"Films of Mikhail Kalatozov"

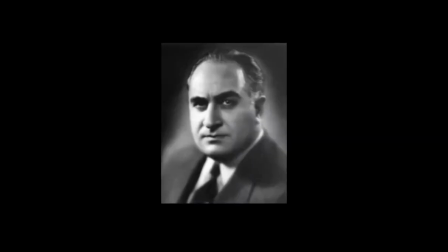Born in the year 1903, during the early years of cinema, Georgian-born director Mikhail Kalutuzov always knew he wanted to be a film director.
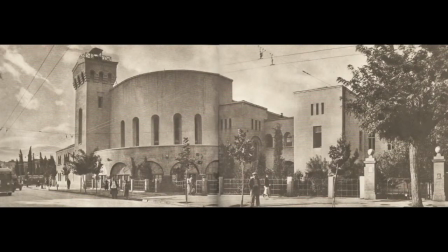From the age of 14, he started off as a driver for Tbilisi Film Studios and soon took on various roles such as a cameraman,
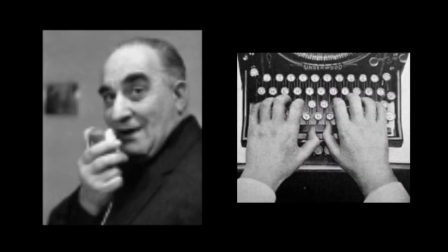film editor, writer and even an actor.
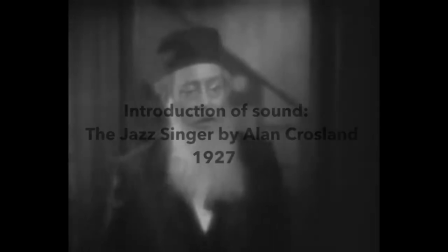Mikhail made his directorial debut towards the end of the silent era with Salt for Svanisha which was released in the year 1930.
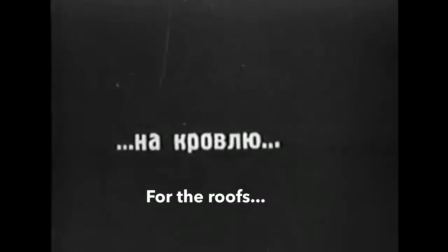It's an agit-prop documentary about the harsh conditions faced by the people of the Ushkul tribe who have not experienced modernization.
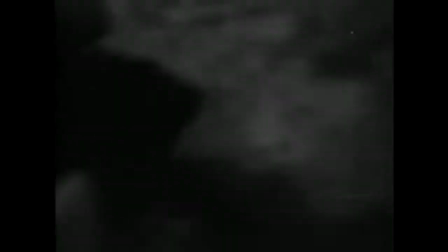The film's brilliance emerges from its cinematic complexity, from the use of provoking imagery to generate a reaction from the audience,
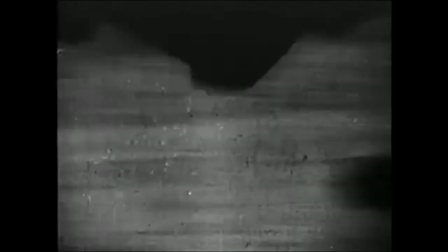to the daring camera angles and movement, shot sizes and composition.
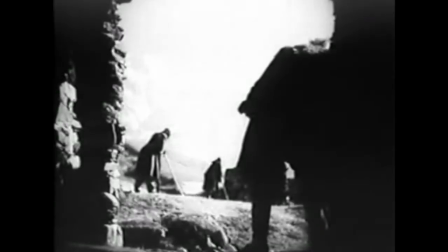These reflect Mikhail's understanding of the camera, which developed from his years of being a cameraman.
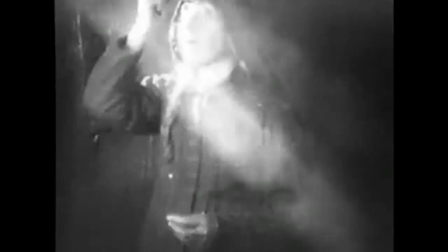This mix of surrealistic, realistic and innovative style of cinematography becomes a recurring style for Mikhail's later films.
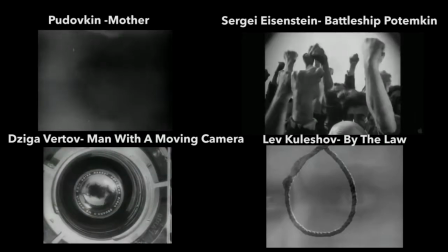1930 was also the year in which the Soviet montage movement came to an end in Russia and a new policy called socialist realism had emerged.
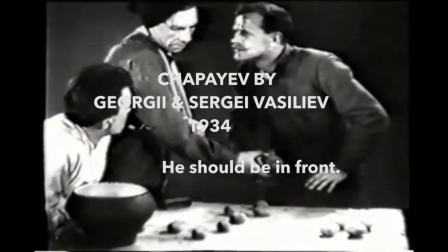It restricts complexity in films and only encouraged films that emphasised more on ideologies than style.
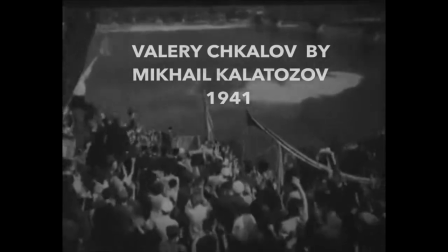These films had to revolve around a protagonist who sacrifices his desires for the good of his people, thus providing Soviets with a role model to follow.
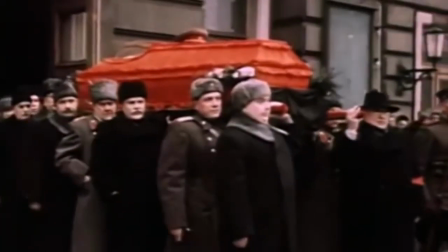Socialist realism came to an end after Stalin's death in 1953. This period between 1953 to 1958 was known as the Thor.
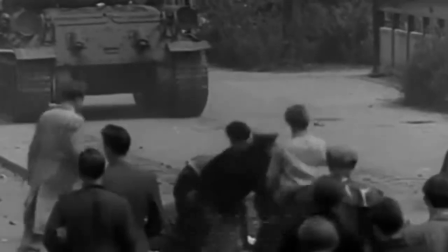It brought about a new movement known as New Humanism,
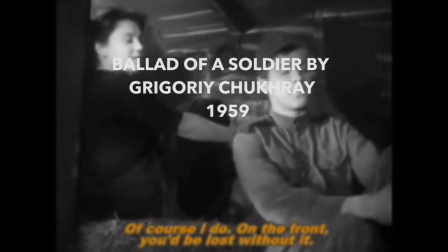a movement that placed emphasis on humanistic and ethical values and presented sceptical protagonists.
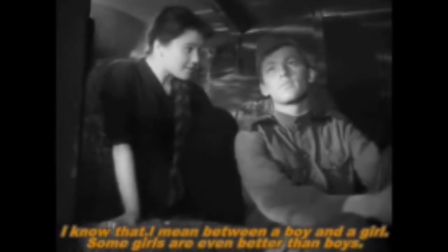Neo-humanism finally gave socialist realism a face.
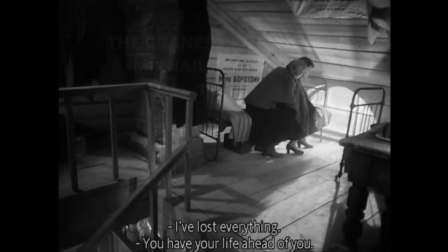Only then did Mikhail finally start making films that provided an accurate representation of the lives of the Soviets during the war.
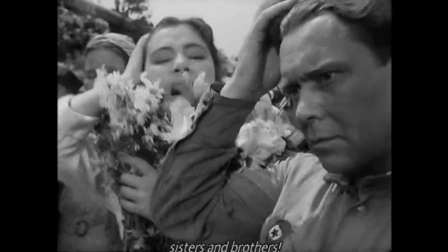Mikhail Kalutuzov's The Cranes Are Flying, released in 1957, was one of the key films that marked the start of a new subjective and personalised Soviet cinema.
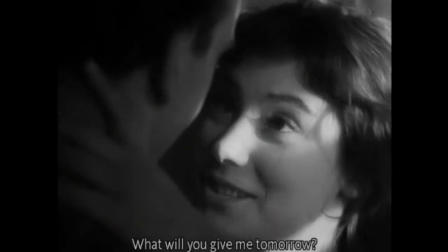Mikhail's directing style was such that he gave the actors the freedom to exhibit their interpretation of the script.
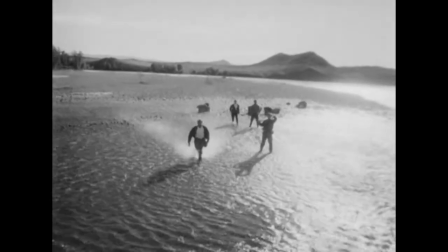For him, film was always a means of revealing his artistic concept. He relied more on the film's aesthetics to bring across the story.
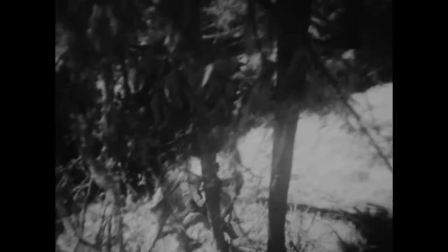All his main characters, regardless of the story, have the same underlying reason for their actions, and that is their hunger for liberation.
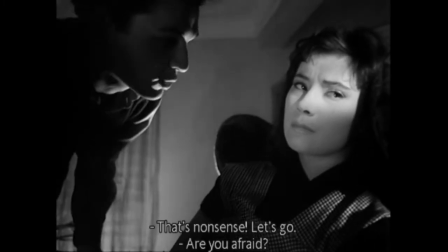Hence, he directs them to act with subdued emotions, a reflection of how they are restrained by their surroundings.
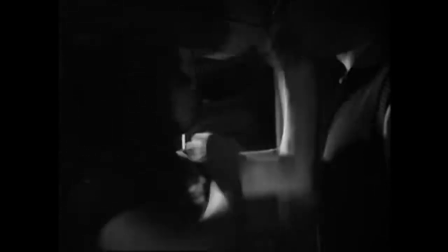It is only when all odds are against them that they start unleashing their internal angst and devastation through a dramatic outbreak of emotions and actions.
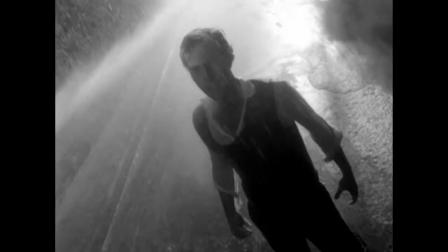This provides a greater impact to such scenes as the audiences see how broken the characters have become.
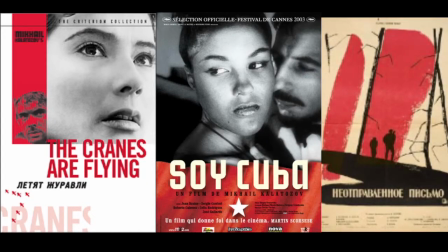Mikhail made most of his masterpieces in collaboration with cinematographer Sergei Yuruzetsky.
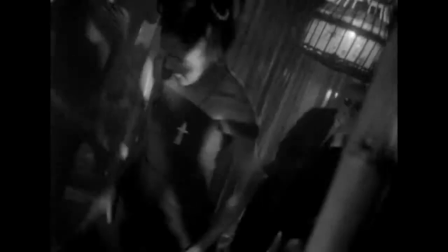The most predominant attributes of his visual style are the use of acrobatic long takes, tracks and pants.
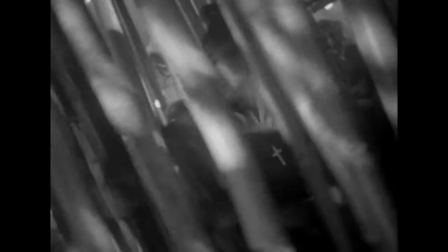Such movements produce a seamless flow of images and heighten the realism of his films.
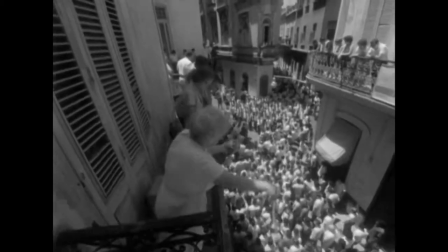This along with the use of great depth of field and the layering of space distracts us from the boundaries of the screen.
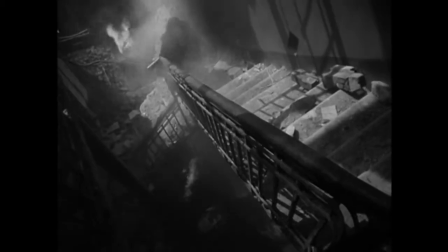For example, in this scene when Veronica is running up the stairs upon the realisation that the air raid has hit her building,
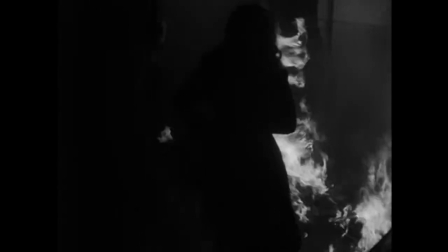the camera acts as her shadow, empathising with her and going through this cruel revelation of thought. The camera's successive motion throughout the long take of his films bring us through a journey with his characters
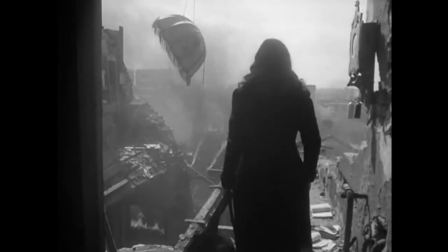and we explore the environment they're put in or reach a deeper level of understanding of their predicament.
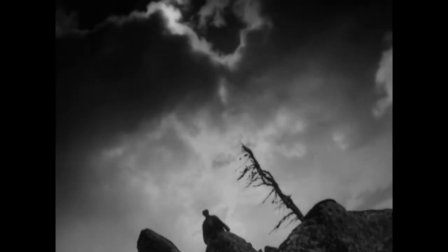Mikhail also utilises sharp camera angles to emphasise his character's emotional state of mind and bring out the expressiveness of the human figure.
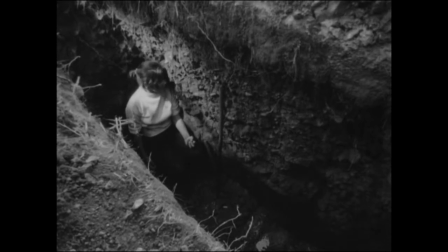Dramatic compositions are also commonplace in his films. The use of space, or rather the lack of use, brings us a feeling of desolation and abandonment.
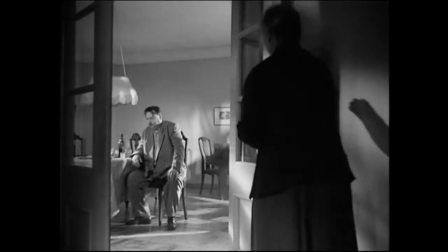These techniques give the character an identity, allowing the Soviet audiences back then to identify with them and see them as a reflection of themselves.
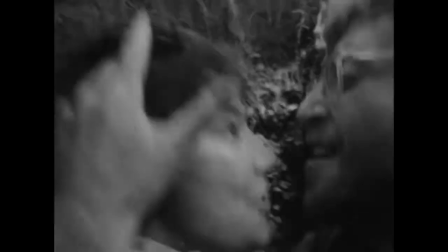Yurzevsky's handheld camera work captures viscerally the emotional extremes which complement the melodramatic nature of Mikhail's film as well.
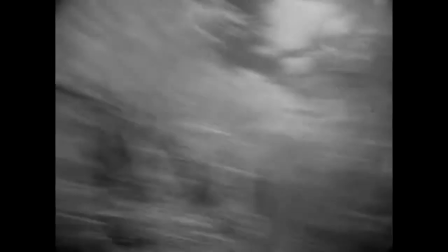For example, in this shot, the desperate farmer, driven to his wit's end, is seen chopping off all his sugar cane.
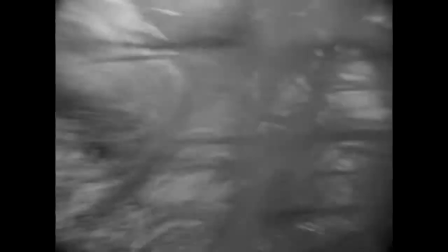The chaotic movement of the camera creates a dizzying effect, which is a reflection of its loss of hope,
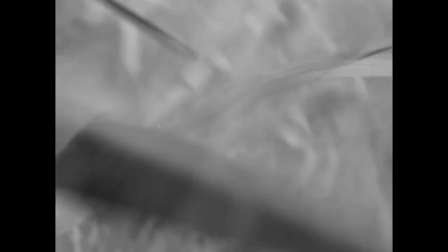confusion, and anger towards God who throws hardships at him time and again.